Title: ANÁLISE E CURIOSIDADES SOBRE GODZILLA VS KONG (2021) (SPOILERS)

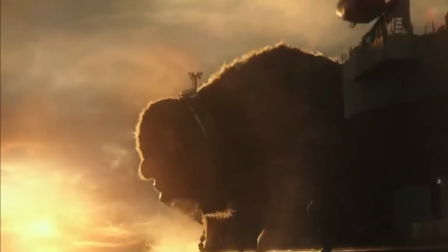0:00 Um deles irá cair. Eu sou o Junior Dino e na análise de hoje vou te contar várias curiosidades incríveis sobre Godzilla vs Kong.
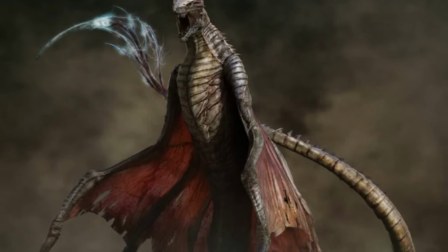0:08 Referências a outros filmes, homenagem aos filmes clássicos, como seriam os visuais dos monstros e muito mais sobre esse embate épico.
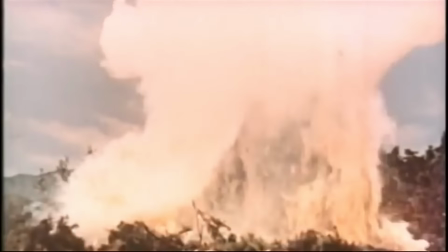0:16 King Kong vs Godzilla foi lançado em 1962 e agora 59
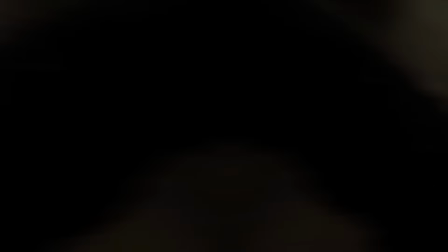0:21 anos depois os dois maiores monstros da história do cinema se enfrentam novamente.
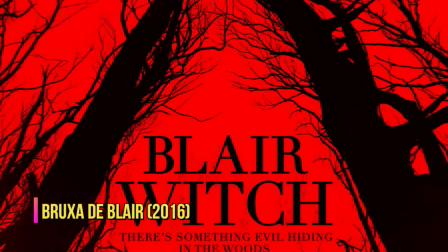0:26 A direção é do Adam Wingard, ele dirigiu alguns filmes de terror e o Death Note da Netflix que não deixou os fãs nada felizes.
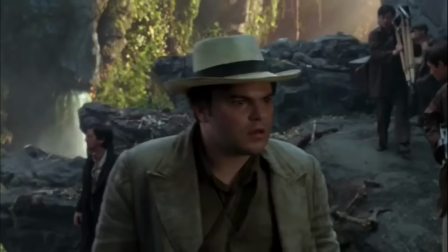0:35 Adam iria dirigir a sequência do King Kong de 2005 que acabou não acontecendo,
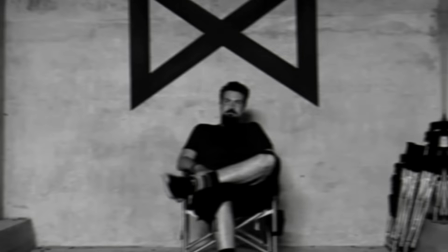0:41 mas quando Godzilla vs Kong começou a ser planejado ele foi chamado pela Legendary para assumir a cadeira de diretor.
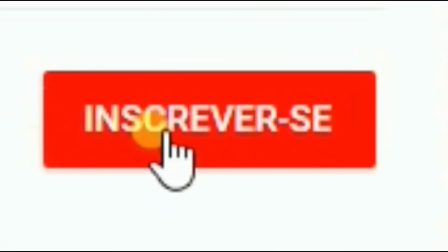0:47 Você gosta de filmes de monstros e animais assassinos? Então se inscreva no Dino Show e ative o sininho para não perder o próximo vídeo.
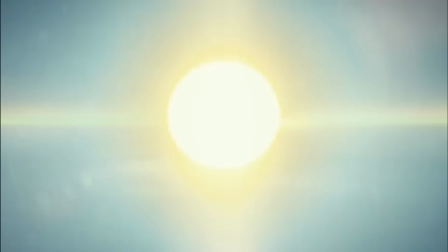0:57 O filme começa mostrando o sol, da mesma maneira que começou o Kong de 2017.
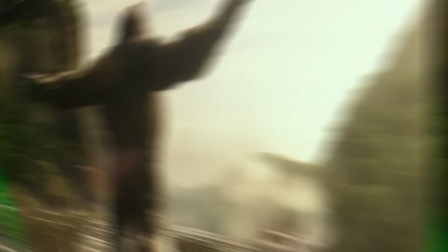1:02 Kong acorda e dá aquela bocejada gostosa, ele se espreguiça, dá uma coçadinha no rego e depois toma um banhão em uma cachoeira.
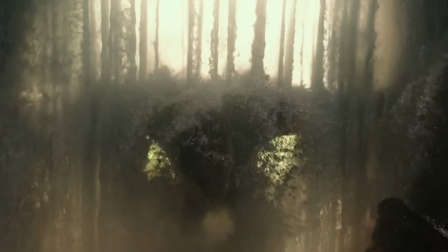1:10 Essa abertura mostra Kong acordando como se ele fosse um velho herói de filmes de ação.
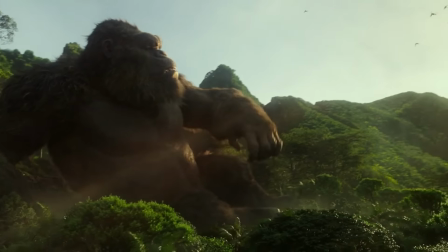1:14 Isso mostra que Adam quer que os titãs sejam tratados como os verdadeiros protagonistas e não apenas como monstros.
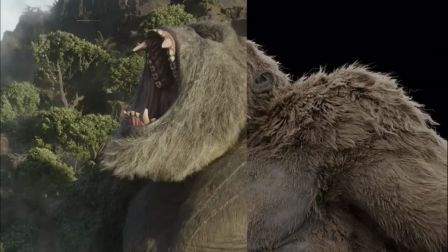1:21 O interessante é que essa abertura foi criada pela Ueta Digital, que também criou o King Kong de 2005.
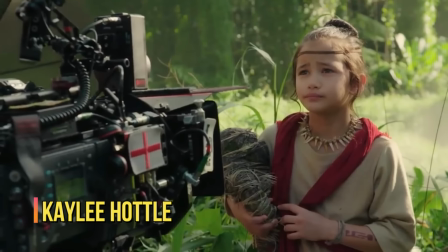1:26 Essa garotinha é a Gia. Esse é o primeiro filme da Katie Huttall. Ela vem de uma família totalmente surda.
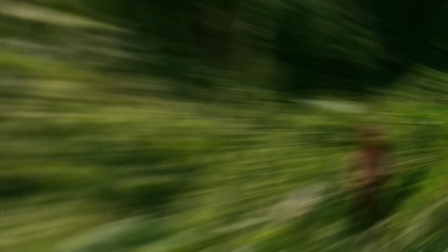1:33 Os pais de Gia foram mortos por Skull Crawlers. Então para se proteger, ela fez um colar com o dance de Skull que ela encontrou pela ilha.
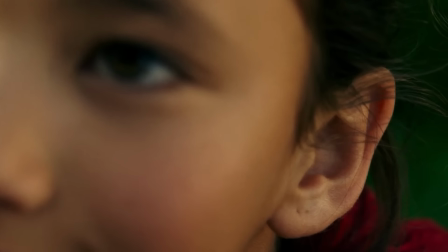1:41 Gia tem uma forte ligação com o Kong. Por ser surda, ela sente apenas as vibrações quando o Kong se aproxima.
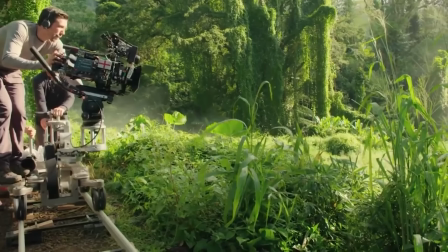1:47 Isso explica porque ela não tem medo dele. Essas cenas foram gravadas em uma floresta no Havaí.
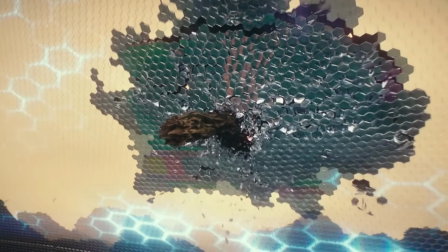1:52 Kong faz uma árvore de lança, e descobrimos que na verdade ele está preso em um biodomo construído pela Monarque na Ilha da Caveira.
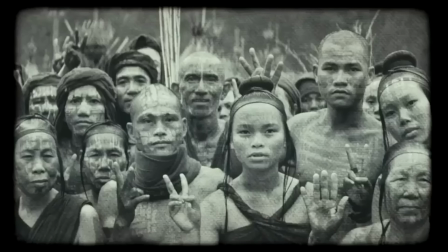2:00 Uma enorme tempestade tomou a Ilha da Caveira, os rios foram dizimados, magia foi salva por Kong.
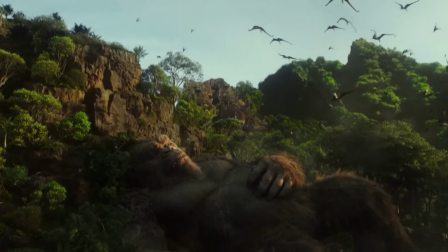2:07 A Ilha da Caveira se tornou inabitável, então para continuar mantendo Kong isolado, a Monarque construiu esse domo.
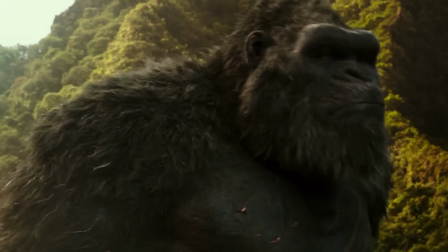2:14 O problema é que Kong cresceu demais.
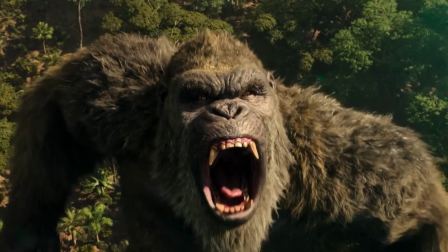2:16 Mas no primeiro filme ele tinha quase 32 metros e agora atingiu a idade adulta com 102 metros, sendo maior que seus próprios pais.
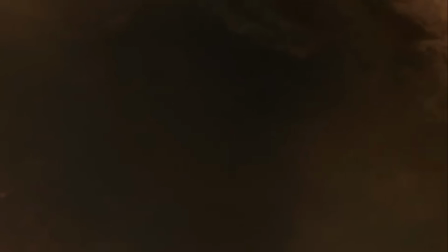2:25 Mas se a monarca tirar Kong da ilha, o rei dos monstros virá atrás dele para defender o seu trono.
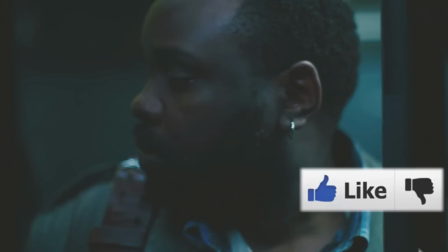2:31 Tá gostando do vídeo? Ajuda o canal deixando seu like. Bernie é um funcionário da Apex Cibernetics, uma poderosa companhia de tecnologia.
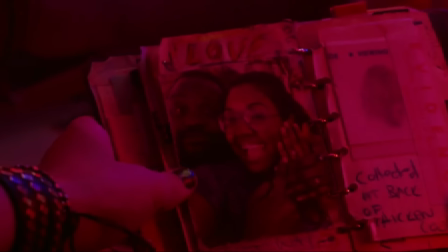2:39 Depois da estranha morte da sua esposa, que também trabalhava na Apex, ele quer provar que a companhia está por trás de uma grande conspiração.
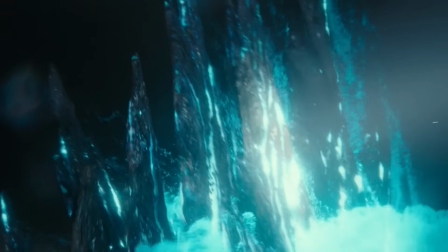2:47 Godzilla surge pelo mar. É muito legal como a câmera passeia por suas placas até mostrar sua enorme boca se abrindo.
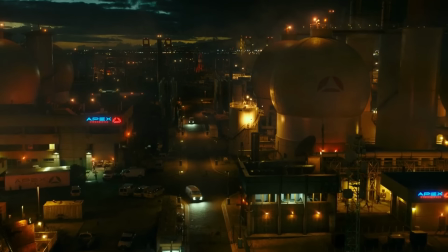2:54 Olha só o nível de detalhes. Godzilla chega em Pensacola, na Flórida. A cidade está em pânico.
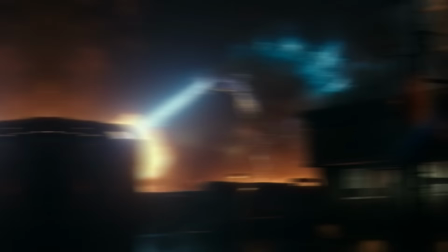3:00 Jatos atacam Godzilla e ele os ataca de volta. Com seu bafo atômico, ele destrói uma base da Apex.
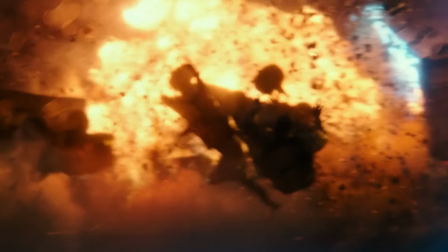3:07 Coitado dos soldados.
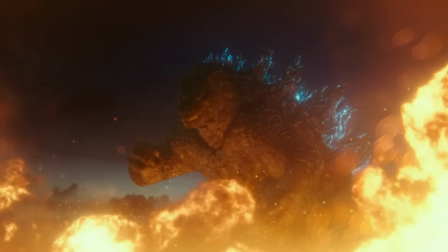3:08 Os atores foram puxados por cabos para simular o ataque Essa cena apresenta Godzilla como um monstro terrível que ataca a cidade sem piedade
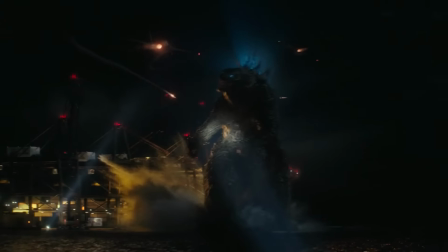3:17 Assim como é o Godzilla original em seu primeiro filme Ada não quis fazer alterações no visual do Godzilla Já que o filme se passa 5 anos após o segundo Ele
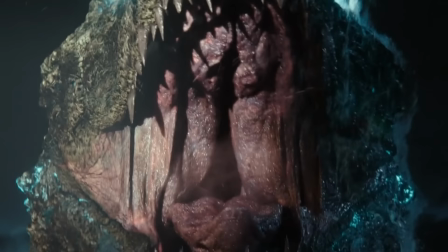3:26 apenas aumentou a cabeça de Godzilla para ele se ser melhor em algumas cenas Madison está de volta Madison não acredita que Godzilla
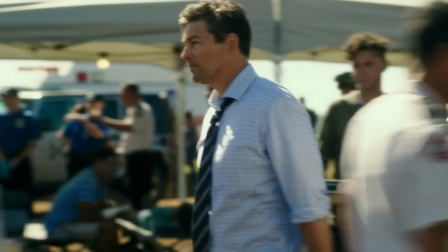3:33 atacaria sem estar sendo provocado Seu pai Mark Russell também está de volta mas é claro que não dá ouvidos a sua filha.
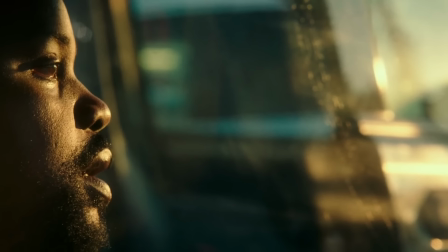3:40 Madison ouve o podcast Titan Truth, onde Bernie expõe suas conspirações envolvendo a Apex.
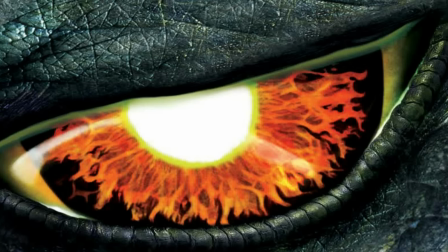3:46 O símbolo do podcast lembra o pôster do Godzilla de 1998.
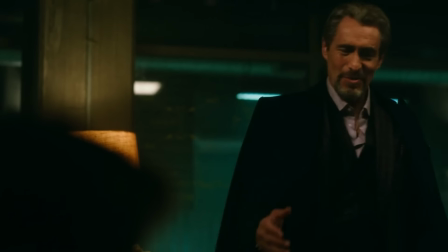3:50 O Dr. Nathan Lind, que era da Monarque, é abordado por Walter Simons, o fundador da Apex.
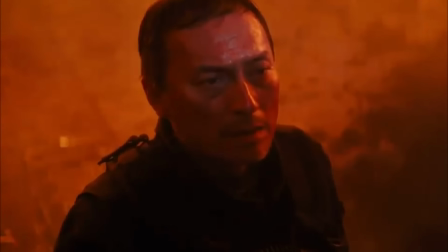3:56 Walter está acompanhado por Ren Serizawa, que é ninguém menos que o filho do Dr. Serizawa que se sacrificou para salvar Godzilla.
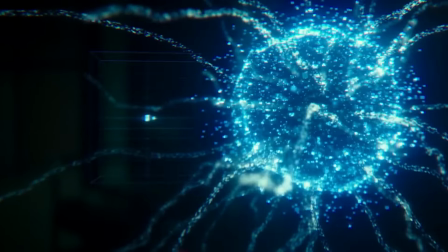4:03 Walter quer que Nathan lhe dê uma missão até a Terra Oca, na busca de uma fonte de poder para salvar o mundo da destruição de Godzilla.
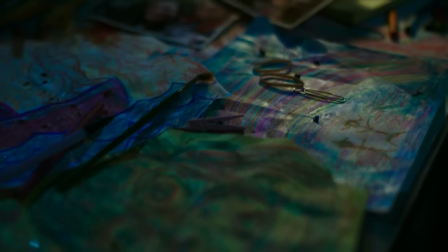4:11 Essas artes feitas por Gia, na verdade, foram feitas pelo próprio Adam Wingard usando Disney Cera.
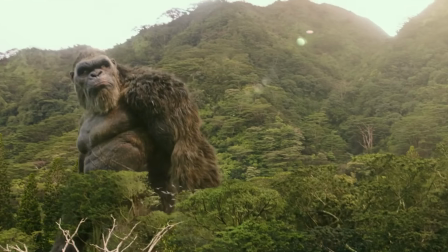4:17 Nathan vai até a Ilha da Caveira procurar sua velha amiga, a Doutora Andrews, que supervisiona a contenção de Kong e também a guardiã de Gia.
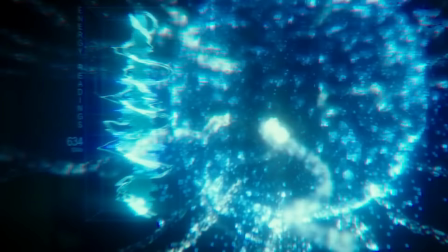4:25 Nathan convence Andrews a usar Kong para guiá-los até a Terra Oca.
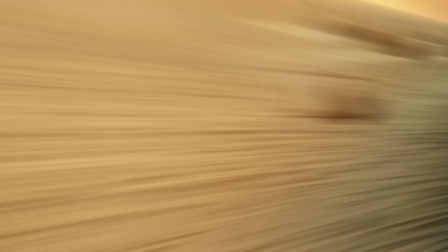4:30 E na cena seguinte já vemos Kong dopado em um cargueiro sendo escoltado por vários navios militares.
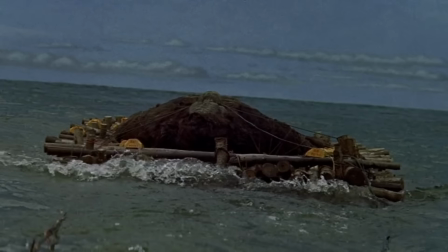4:35 Essa cena homenageia a cena em que King Kong é amarrado em uma enorme barcaça. Dá pra ver que o roteiro evita explicar como Kong foi colocado nesse navio.
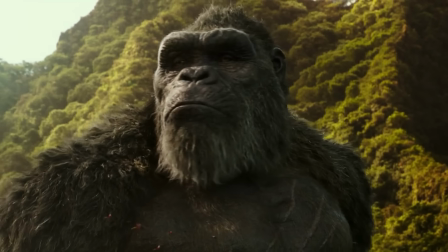4:44 A novelização oficial do filme diz que para derrubar Kong, a monarca usou um gás sem cheiro, que tirou seu oxigênio e assim o titã desmaiou.
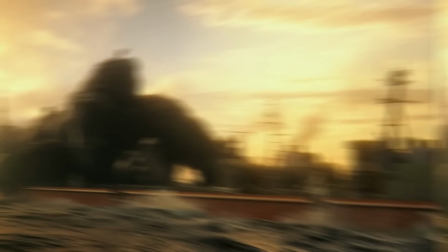4:52 Seu transporte para o cargueiro teria sido feito através de vários helicópteros. Coitado dos Kongs, eles sempre são acorrentados pelos humanos.
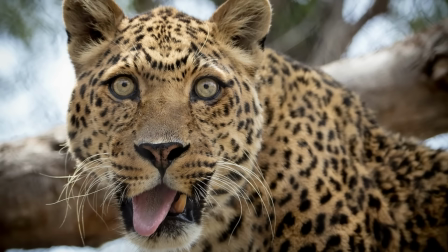5:00 Kong fica furioso. Para seu rugido foram usados sons de leões, leopardos, macacos, gorilas, ursos, javalis e até elefantes.
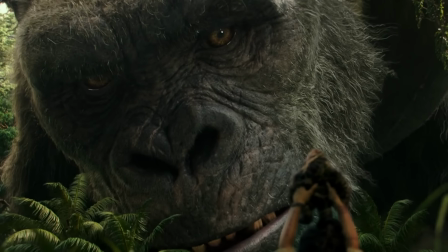5:10 Os artistas digitais cuidaram para que os olhos de Kong fossem o mais realista possível, para que o público pudesse sentir suas emoções.
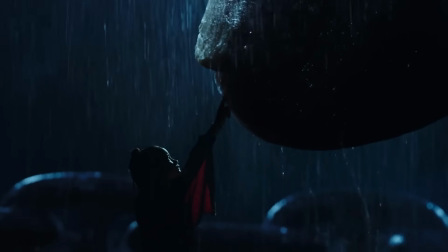5:19 Gia atravessa a tempestade e a garota toca o dedo de Kong tranquilizando o enorme Titã.
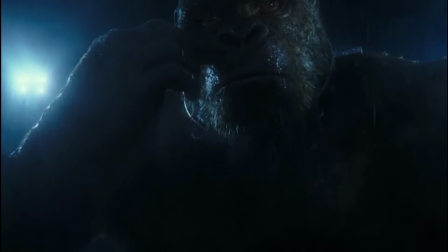5:24 É uma cena linda. Gia revela a Andrews que Kong se comunica através da linguagem de sinais.
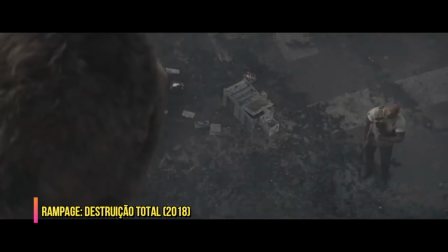5:30 Isso pode ter sido inspirado pelo filme Rampage. É muito parecido. Eu acho essa comunicação muito legal.
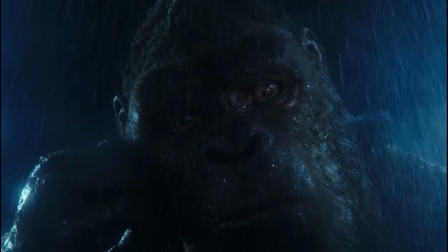5:36 Assim podemos saber melhor o que Kong está sentindo e também sentir mais empatia por ele.
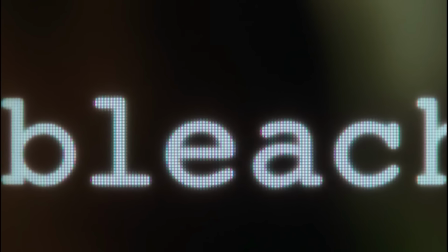5:41 O jovem Josh se une a Madison para encontrar Bernie. Madison sabe que Bernie é paranoico e toma banho de alvejante para escapar de tecnologias de rastreamento.
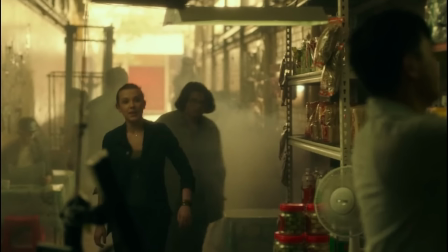5:50 Então ela simplesmente vai em lojas perguntando sobre um cara que compra muito alvejante. e assim consegue o endereço de Burnie.
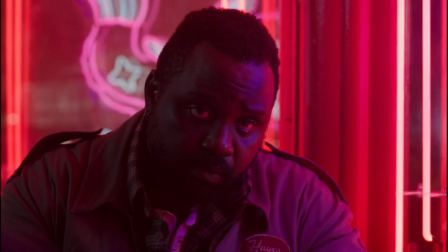5:57 O roteiro deixou essa busca bem fácil, né? E os três se unem para invadir uma base da Apex.
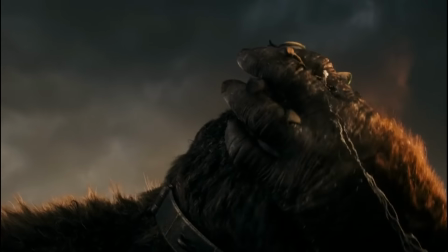6:02 Simples assim. Kong alimentaram com toneladas de peixe, do mesmo jeito que alimentaram o Godzilla de 1998.
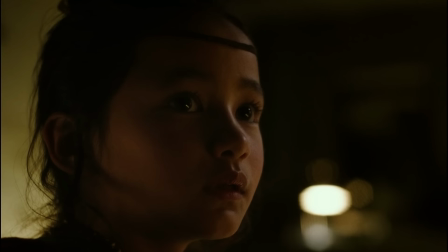6:09 Gia sente uma forte vibração. Ela sabe que algo está vindo. Todo mundo fica aterrorizado.
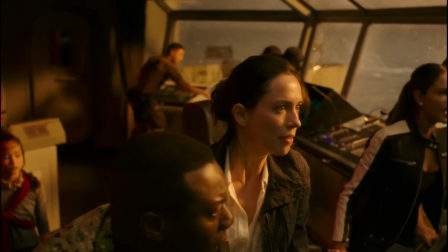6:15 É muito legal ver o quanto as pessoas desse universo temem Godzilla. A trilha sonora foi composta por Junk XL.
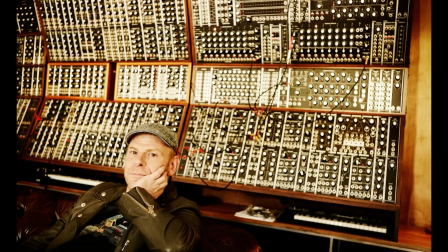6:22 Ele já escreveu uma trilha para Godzilla antes mesmo de ser contratado apenas por diversão.
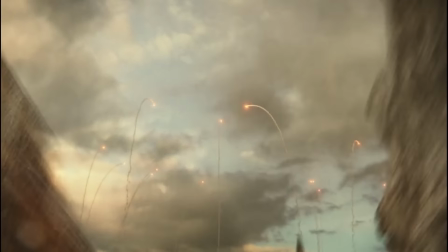6:27 A trilha é semelhante ao tema original do Godzilla.
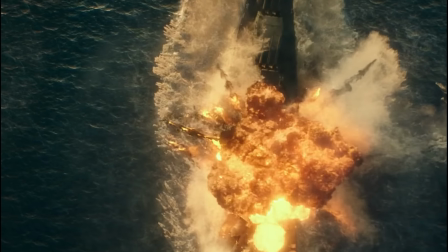6:33 Godzilla desvia dos mísseis e simplesmente parte um navio ao meio. Com a cauda bate um jato e afunda outros dois navios.
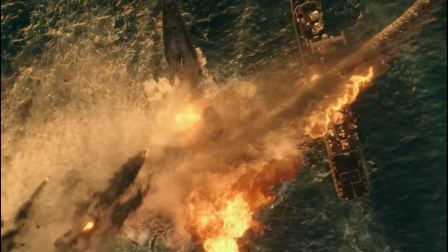6:41 O bicho tá bruto demais.
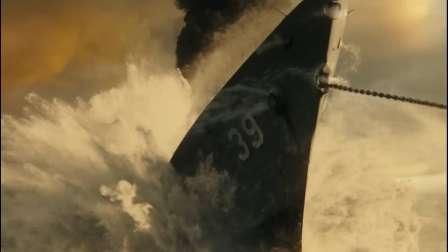6:43 Uma ancra se enrosca em sua cauda e ele se arrastando metade de um navio, fazendo uma referência ao tubarão, onde o animal arrasta um barril.
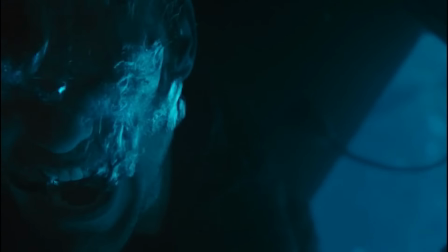6:51 Com um pulo, Godzilla vira um navio. Kong iria morrer afogado, mas Nathan o libera de suas correntes, e o embaixo com Godzilla começa.
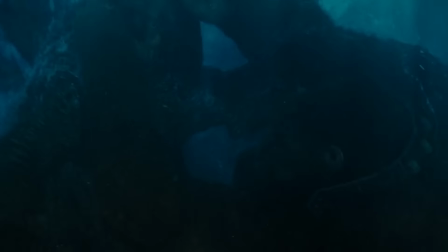6:58 Essa cena do Nathan foi realmente filmada debaixo da água. Godzilla vai mordendo Kong, mas ele consegue se livrar e desvirar o navio.
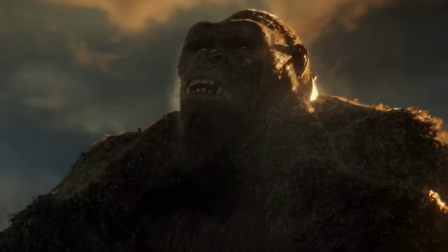7:06 Olha só essa cena do Kong quebrando a corrente do pescoço. Olha o detalhe da água caindo do seu corpo.
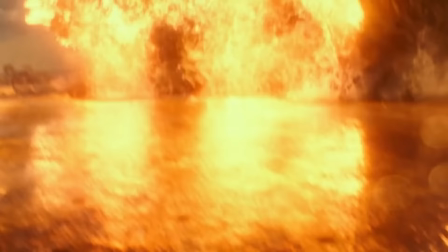7:13 É demais. Kong sai pulando e cai em um porta-aviões. Eu adorei o fato da cena ser sobre o pôr do sol.
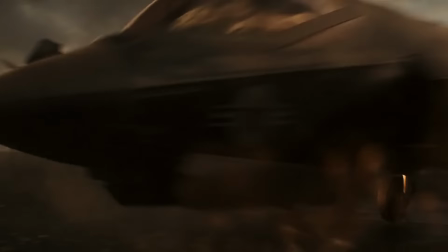7:19 A fotografia desse filme é muito linda. Como não se empolgar vendo uma cena dessa?
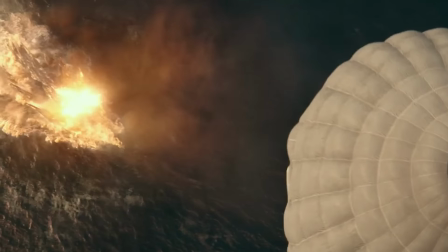7:24 Kong pega um jato e joga em Godzilla. Isso é o tipo de coisa que acontecia nos filmes clássicos.
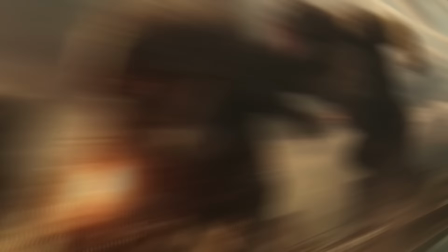7:30 Godzilla sobe no porta-aviões se arrastando. Kong dá um socão em Godzilla. É muito legal o detalhe do Kong se cansando depois de dar o soco.
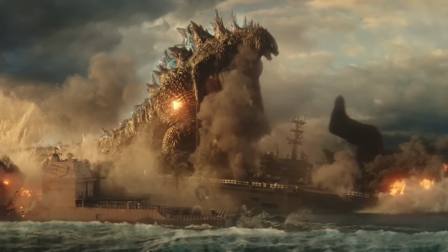7:38 Godzilla não deixa barato e manda logo um tapão na fuça do Kong. Olha como o ângulo da câmera deixa essa cena muito mais épica.